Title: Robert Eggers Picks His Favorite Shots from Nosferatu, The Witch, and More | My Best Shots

I don't like accidents. I don't like improvisation. I like to just do it.
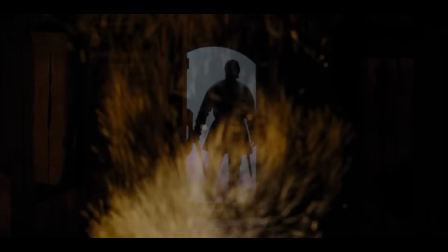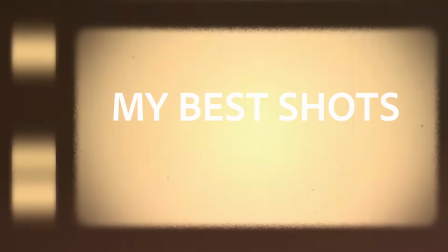I find the concept of this a bit uncomfortable because I feel like it's someone else's responsibility to say their favorite shots of my movie, not mine. There is a shot that I am comfortable saying that I like in The Witch,
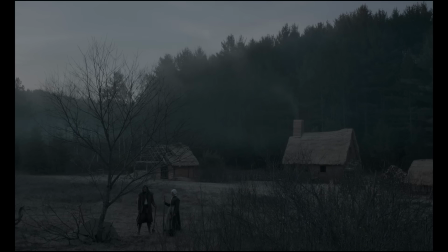which is when William and Catherine are burying Caleb. There's a wide shot of the farm. There's a grave dug under a little tree. It's nice and misty, and the chimney smoke from the cottage is sort of mingling with the morning fog.
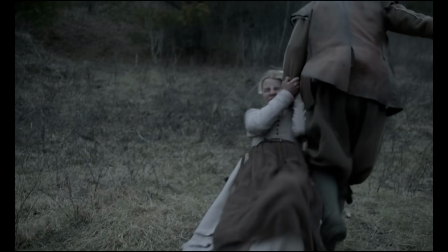It's a pleasing image. There's a lot of frenetic energy before that shot.
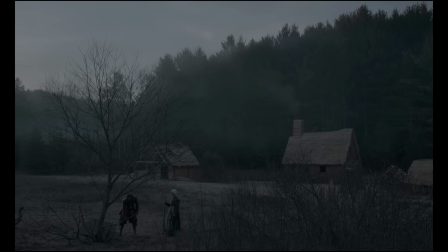This calms things down. They're burying their son, so it's very somber, and we stay on the shot for a long time because of the somber atmosphere and the emotion of the scene.
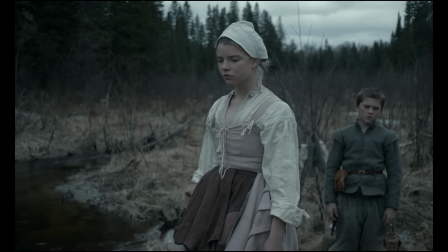It were a wolf, Sam. A witch. I've seen her in her riding cloak about the wood. Father showed me the tracks. It was a witch.
The pacing of The Witch in general is fairly glacial, but this is even more so.
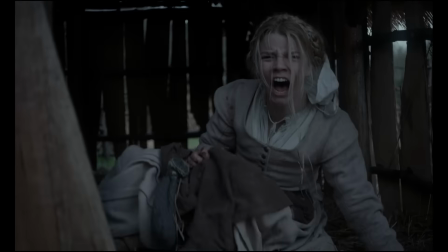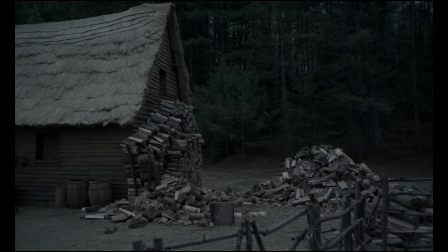The Lighthouse is shot in 1:19:1 aspect ratio, like a nearly square aspect ratio that comes from early films.
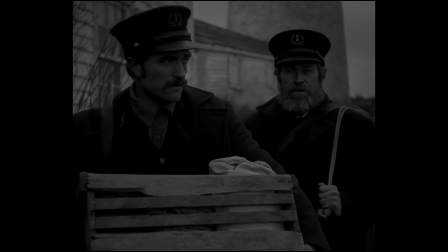And it seemed to kind of say like this movie's old, but it also adds to the claustrophobic environment.
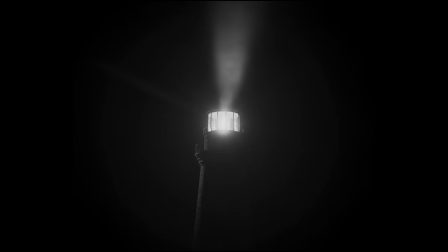It's also good for framing vertical things like a lighthouse. It's also good for the close-ups in the film.
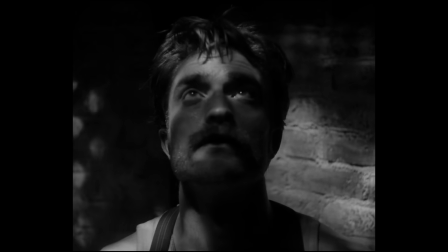And of course we shot on black and white negative and used a special cyan filter to evoke a feeling of early cinema. We also used some old lenses that would be more evocative, including some Petzval lenses. Ours were not from the 1860s, but the Petzval lenses were designed in the 1860s.
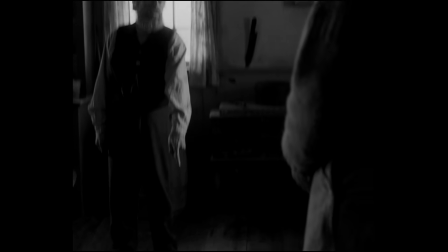These are all tools just to help you, like the production design and the costume design, be transported to another world, another time and place.
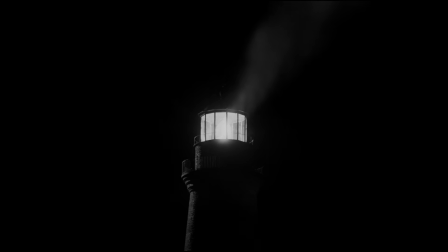I've had the great luxury in all of my films to kind of build the world.
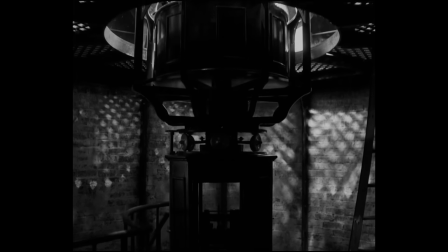In the building of the lighthouse, we needed to understand the shots that we were going to have, so the lighthouse was built to accommodate these shots.
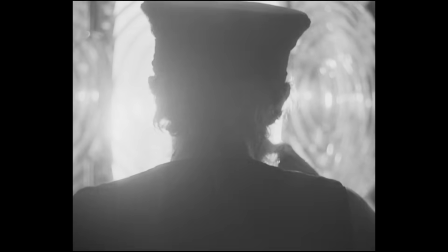Because me and Jaron Blaschke, my cinematographer, pre-planned the shots so much, we don't tend to have a lot of happy accidents. I don't like accidents. I don't like improvisation. I like to just do it.
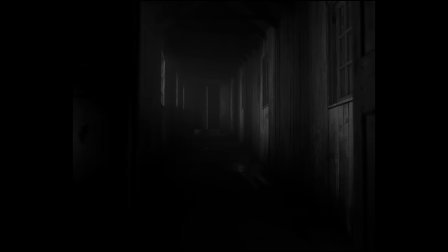But the more control you have over where you're shooting, the better, especially because Jaron and I like to do all these complex camera movements.
Watch us spill your beans.
A lot of times it is visual effect shots that you put a lot of time into, especially with these smaller films.
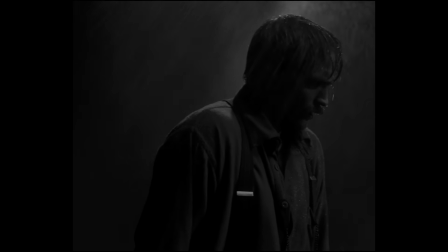This shot where we take a doorway dolly out of the top of the lighthouse onto the catwalk, and there's a storm outside,
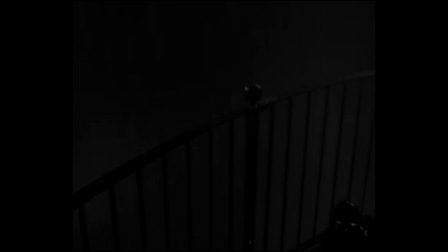and we find Robert Pattinson, who we dolly behind, and then we see a figure wearing spiky lumberjack boots and a Mackinaw coat,
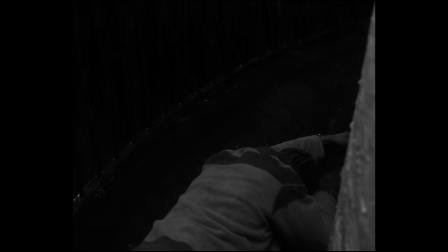and he goes down and flips this guy over, and Robert Pattinson looks at himself, and that was challenging to figure out how to do.
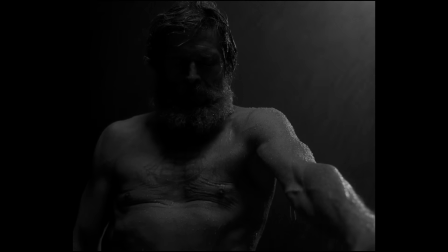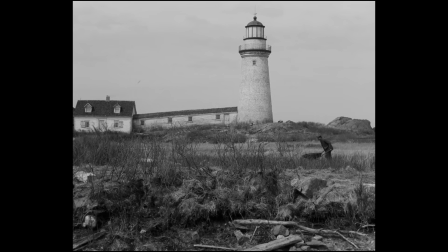That's another reason to build things aside from the architectural specificity of the period that I'm trying to articulate.
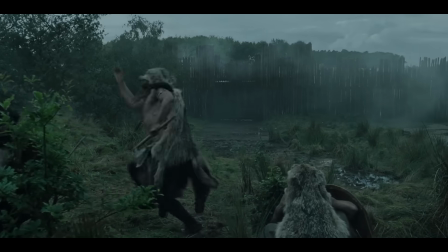The raid is my favorite shot sequence of the Northman for sure, which, took a tremendous amount of planning.
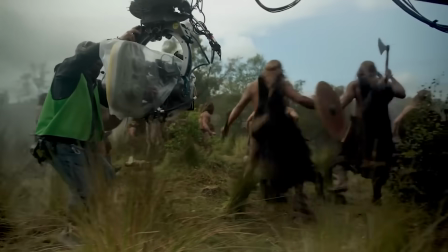We had the village staked out where we would have the buildings,
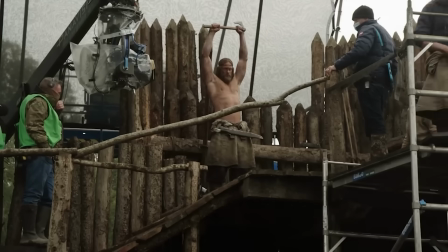but we were constantly there with a director's finder and eventually even like crane and track to understand
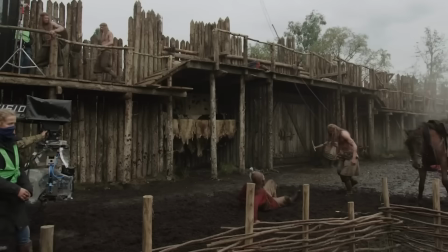like where exactly we needed to put every building in order to accommodate the blocking of the fight,
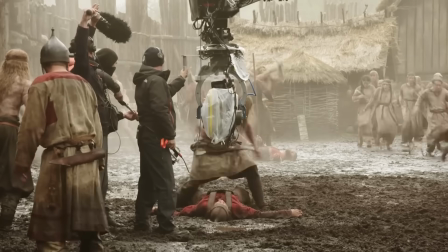to like see the whole thing in one long fluid shot.
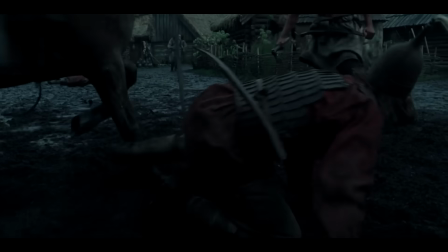I think we shot the raid itself in 2 days, and then the aftermath in another 2 days. But which the first day was just blocking it out, and then the second day was shooting it.
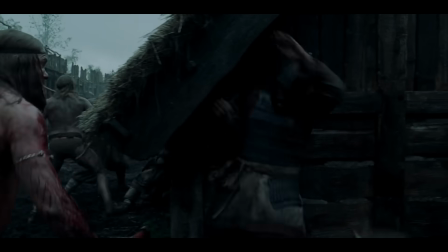Like with all my work with Jaren, it's very carefully storyboarded, and the main actions that Amleth does,
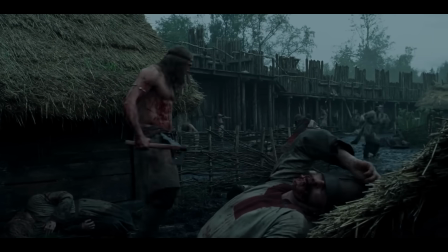the things, who he encounters, is all like carefully planned.
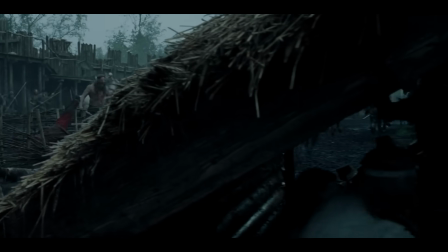And then when he leaves frame and we follow the children who are hiding under the lean-to and come out, all that stuff's planned.
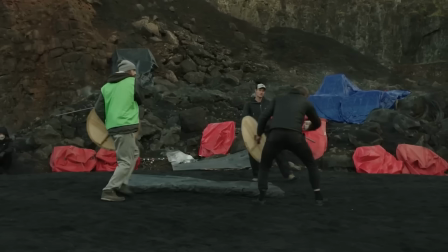But then C.C.
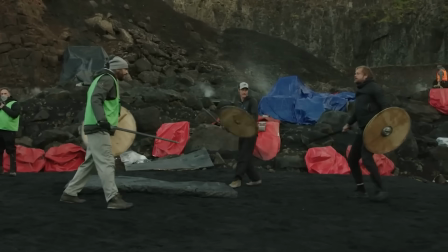Smith, who is the fight choreographer, when you do a movie like this, the stunt coordinator becomes another authorial voice in the storytelling. And so he one of the things that CC's so good at is creating like background chaos.
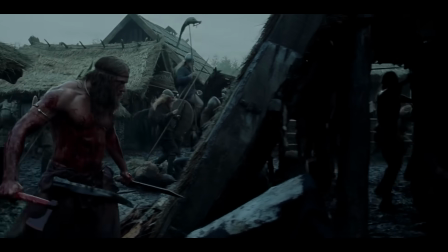You know, the main stunt performers that are doing the actions that are in the foreground of each shot,
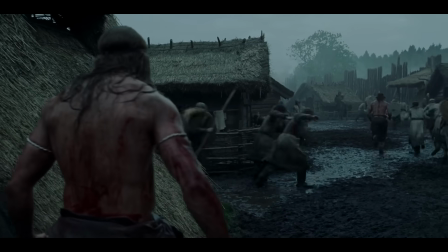they've been rehearsing for a long time and they know exactly what they're doing, but then the other people come in on the day.
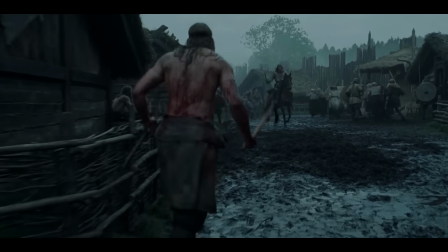And so he is very good at creating immediate chaos in the background, but he's able to very quickly fill in the gaps and make it very fluid.
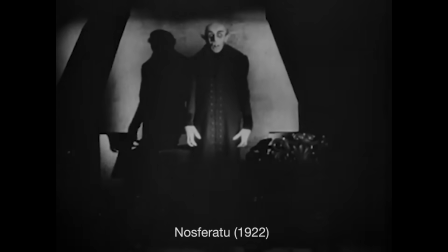I saw Nosferatu for the first time when I was 9 years old. You know, I was very impressed with Max Schreck's performance and the haunting atmosphere. And, you know, because I was watching it on a VHS that was made from a bad 16 millimeter print, the whole thing kind of felt real.
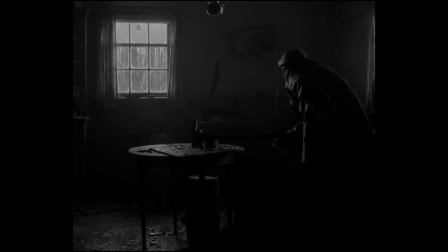I suppose that contributes to some of my choices of how I shot The Lighthouse in hindsight. When I was 17, a friend of mine and I directed like a high school play of Nosferatu. A guy who ran a local theater company saw it and invited us to do a more professional version of it at his theater.
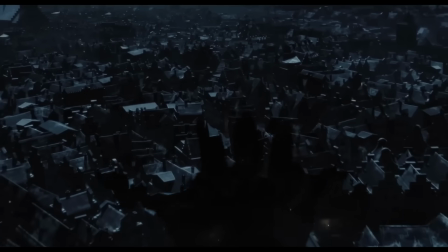And that changed my life and cemented the fact that I wanted to be a director.
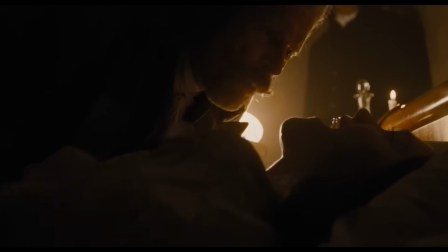And since then, Nosferatu's been sort of like a big part of my identity as someone who is endeavoring to make creative work. But then I started about 10 years ago to try to turn it into a film.
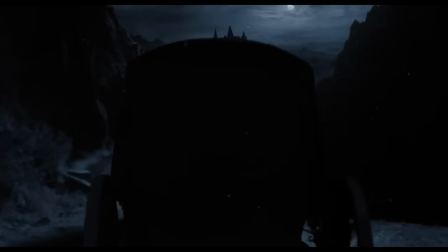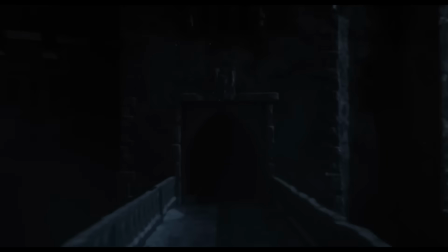It's a challenge to make something that's been adapted so many times,
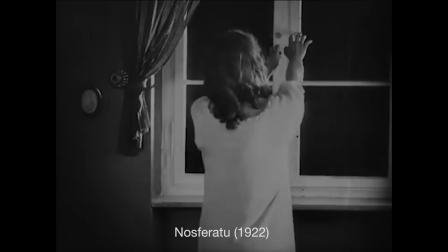but you also have certain opportunities because you get to see what always works, what usually works, what never works, what's sometimes missing.
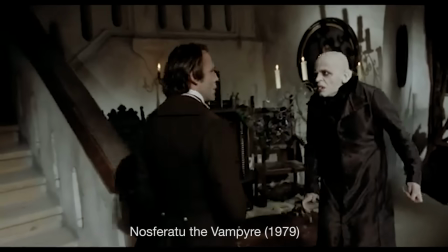But obviously it's daunting to take on something like the Hutter or Harker character going to the castle and meeting the vampire for the first time,
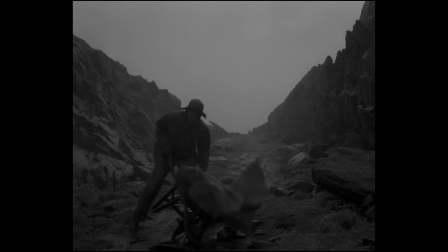because that has been done very well, you know, in the past. Obviously I employ a lot of long unbroken takes in my films.
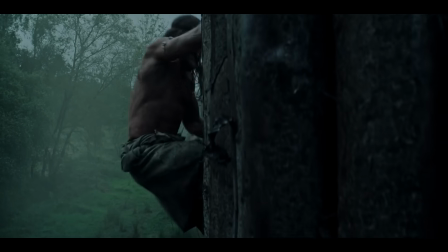And I feel like some of them in the Northman, like the shot that I said was my favorite, like draw a little bit too much attention to themselves for my taste. I like it when these long shots are a little more invisible. And I think for me personally, I feel like they're a bit more invisible in Nosferatu. And the first shot starts with like a close-up of Lily Rose Depp in a black void.
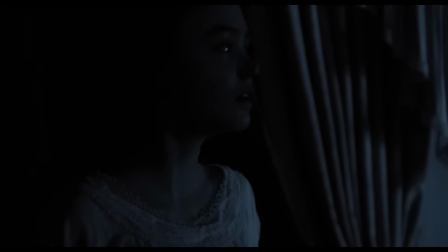And you don't know where she is. She's crying. It's mysterious. Then she emerges and you understand that she's like in bed.
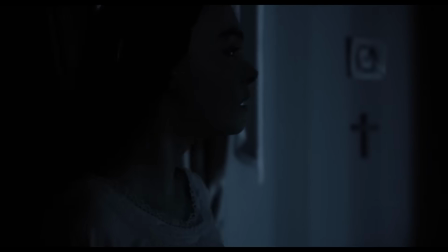And the camera moves around and follows her towards a window. And there's voiceover and there's sound design and there's subtitles because like there's somebody speaking like an ancient language, and then all of a sudden there's, you know, the camera comes around another angle and the curtains are blowing and there's a shadow in the curtain and then Lily's levitating,
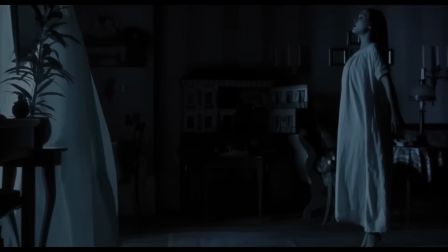but there's more subtitles you have to read. So all these things that are happening are making you less aware of the fact that this has all been one shot.